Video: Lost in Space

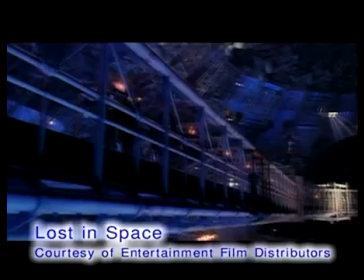When it comes to Hollywood, the biggest blockbusters usually contain the biggest effects.
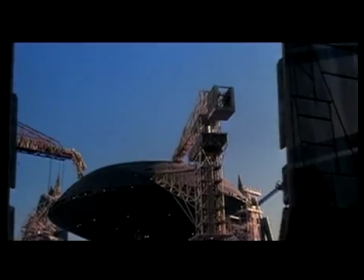But when it came to making Lost in Space, a 90s update of a 60s television series, few realized just how complex it was going to be to film the future. It's insane. There is almost no shot in the movie without a special effects element.
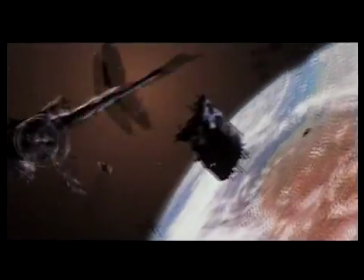There's a green screen, animatronic, CGI. It's remarkable. It looks perfect.
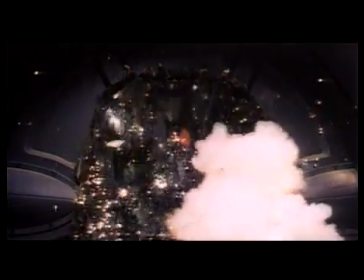Making things look perfect is tough, but when 15 companies were asked to complete 767 shots,
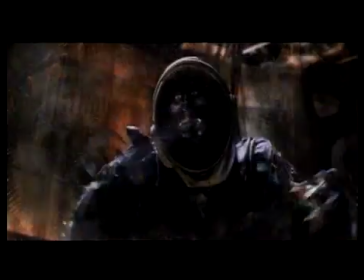the pressure was on to beat the record for the most digital effects in a movie.
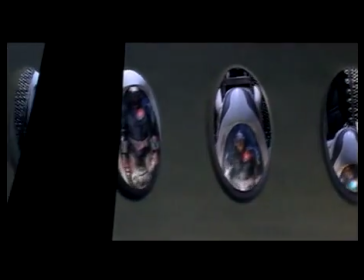Lost in Space follows the Robinson family, a group of scientists who aim to make a planet on the other side of the universe habitable thanks to the construction of a hypergate.
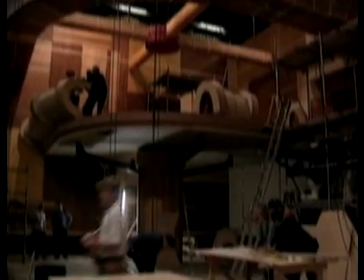Made at the UK's Shepparton Studios, the Lost in Space effects teams were also British.
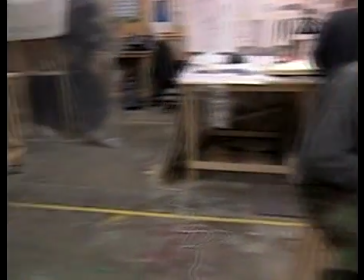First up with the magic model and magic camera company whose mixture of talents made the movie's opening battle sequence possible.
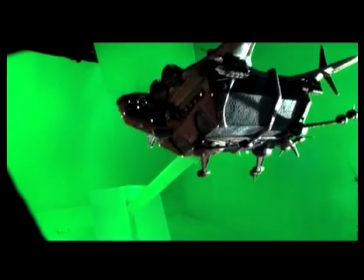Filming models against a pure colour and then replacing that colour with the correct background has been done for years.
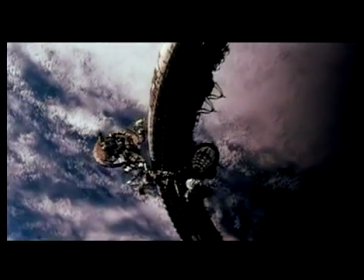But as soon as enemy fighters switched from attacking cruisers to attacking the partially constructed hypergate, the problems got tougher.
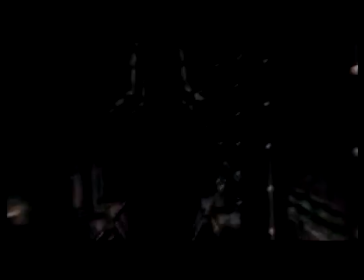Rushing to the rescue comes Major Don West and his partner in their digital bubble fighters.
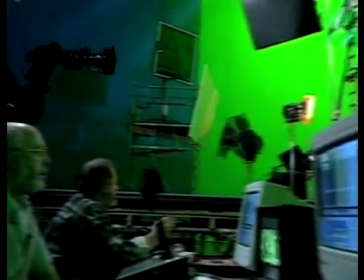Sitting inside a gyroscopic cockpit, the actor, Matt LeBlanc, was filmed by a camera whose exact movement and lens settings were recorded during each take.
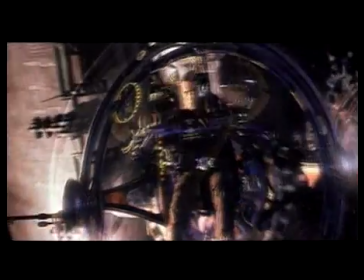The data was then fed into software which would draw the bubble fighter, the background and the terrorist attackers around LeBlanc in perfect perspective.
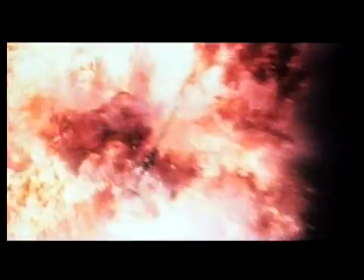Adding real explosions to the computer-generated image completed the illusion that we were in space and not in a studio.
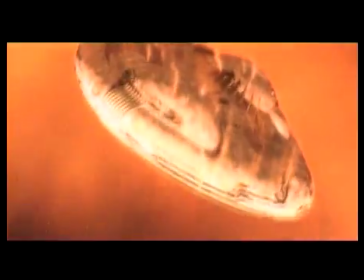West is ordered to pilot the Robinsons to another planet, but when the ship is sabotaged, setting it on a course for the sun, Effects House Electric Image took over.
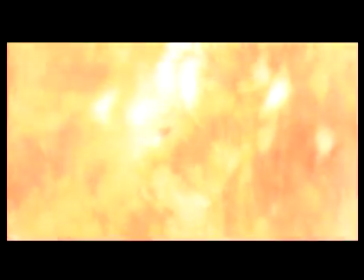Making a computer model of the Jupiter II from 1.7 million polygons meant it could change its shape as it launched into hyperspace,
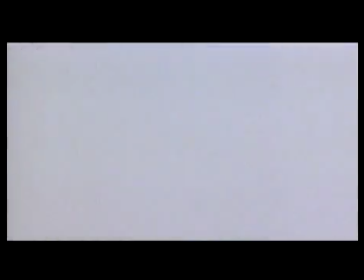zapping our heroes out of one problem... and into another.
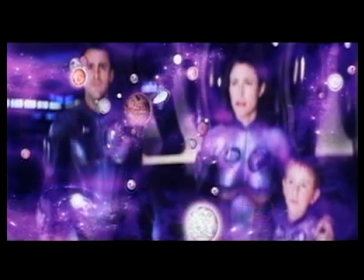Computer, map. I don't recognize a single system. We're lost.
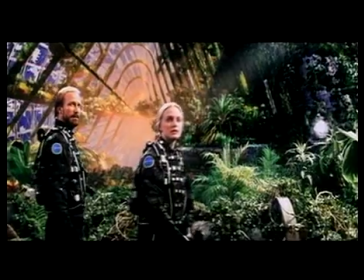But the Robinsons soon find they aren't the only ones when they board the Proteus, a derelict starship.
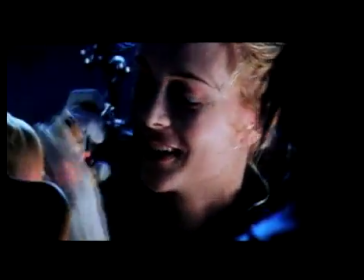She's fascinating. Blarp.
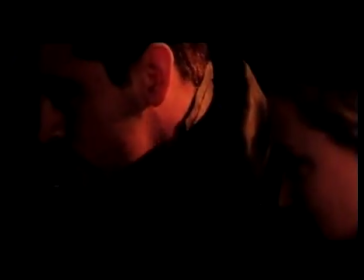Blarp was a small monkey-like creature in the original TV series, but its big-screen debut demanded a lot more flexibility.
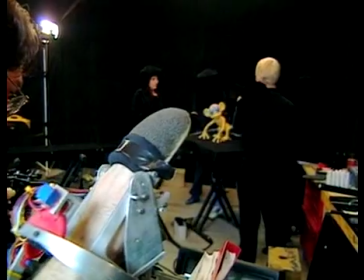LARP was brought to life by Jim Henson's Creature Shop, experts at puppet design and performance. Initially, he was to be a mixture of physical and computer effects,
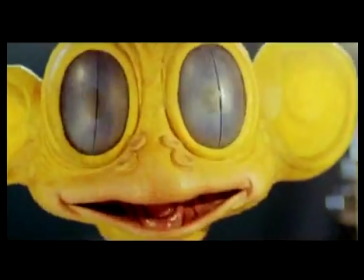but after it was found that traditional puppetry couldn't do everything that the director wanted, LARP became totally digital.
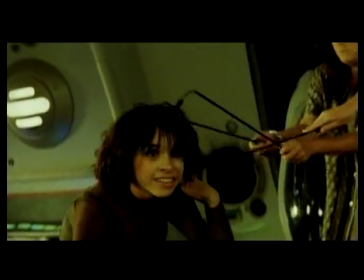Post-production house Rushes had the task of removing puppeteers and inserting Henson's computer creature into the live-action footage.
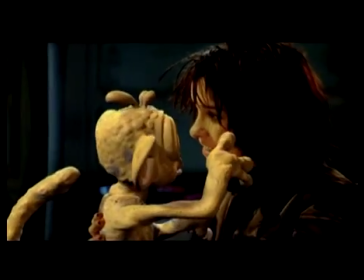Although the original blarp had to be removed from some shots, the result was actually better because the actors had been given something real to react to from the very start.
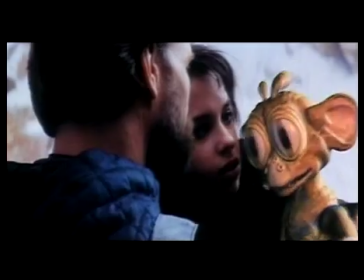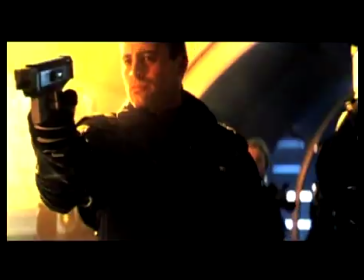Not all of the Robinsons' encounters were quite so friendly, and the film factory was asked to build an army of hungry alien spiders.
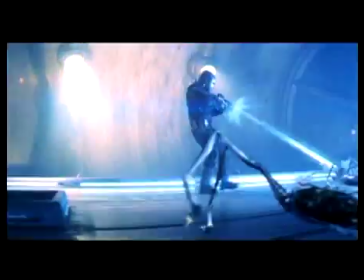Mathematical systems were tested for animating the silvery swarm, but in the end, controlling the software by hand produced the required menace.
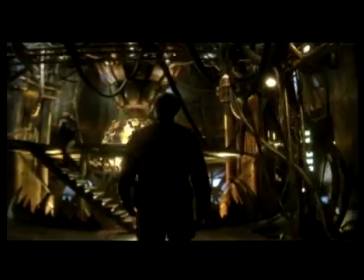Number crunching couldn't be avoided for sequences involving time portals,
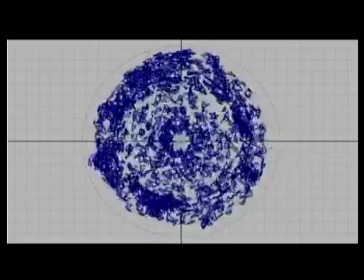and here Cinesight developed a system of swirling fragments contained within a force field.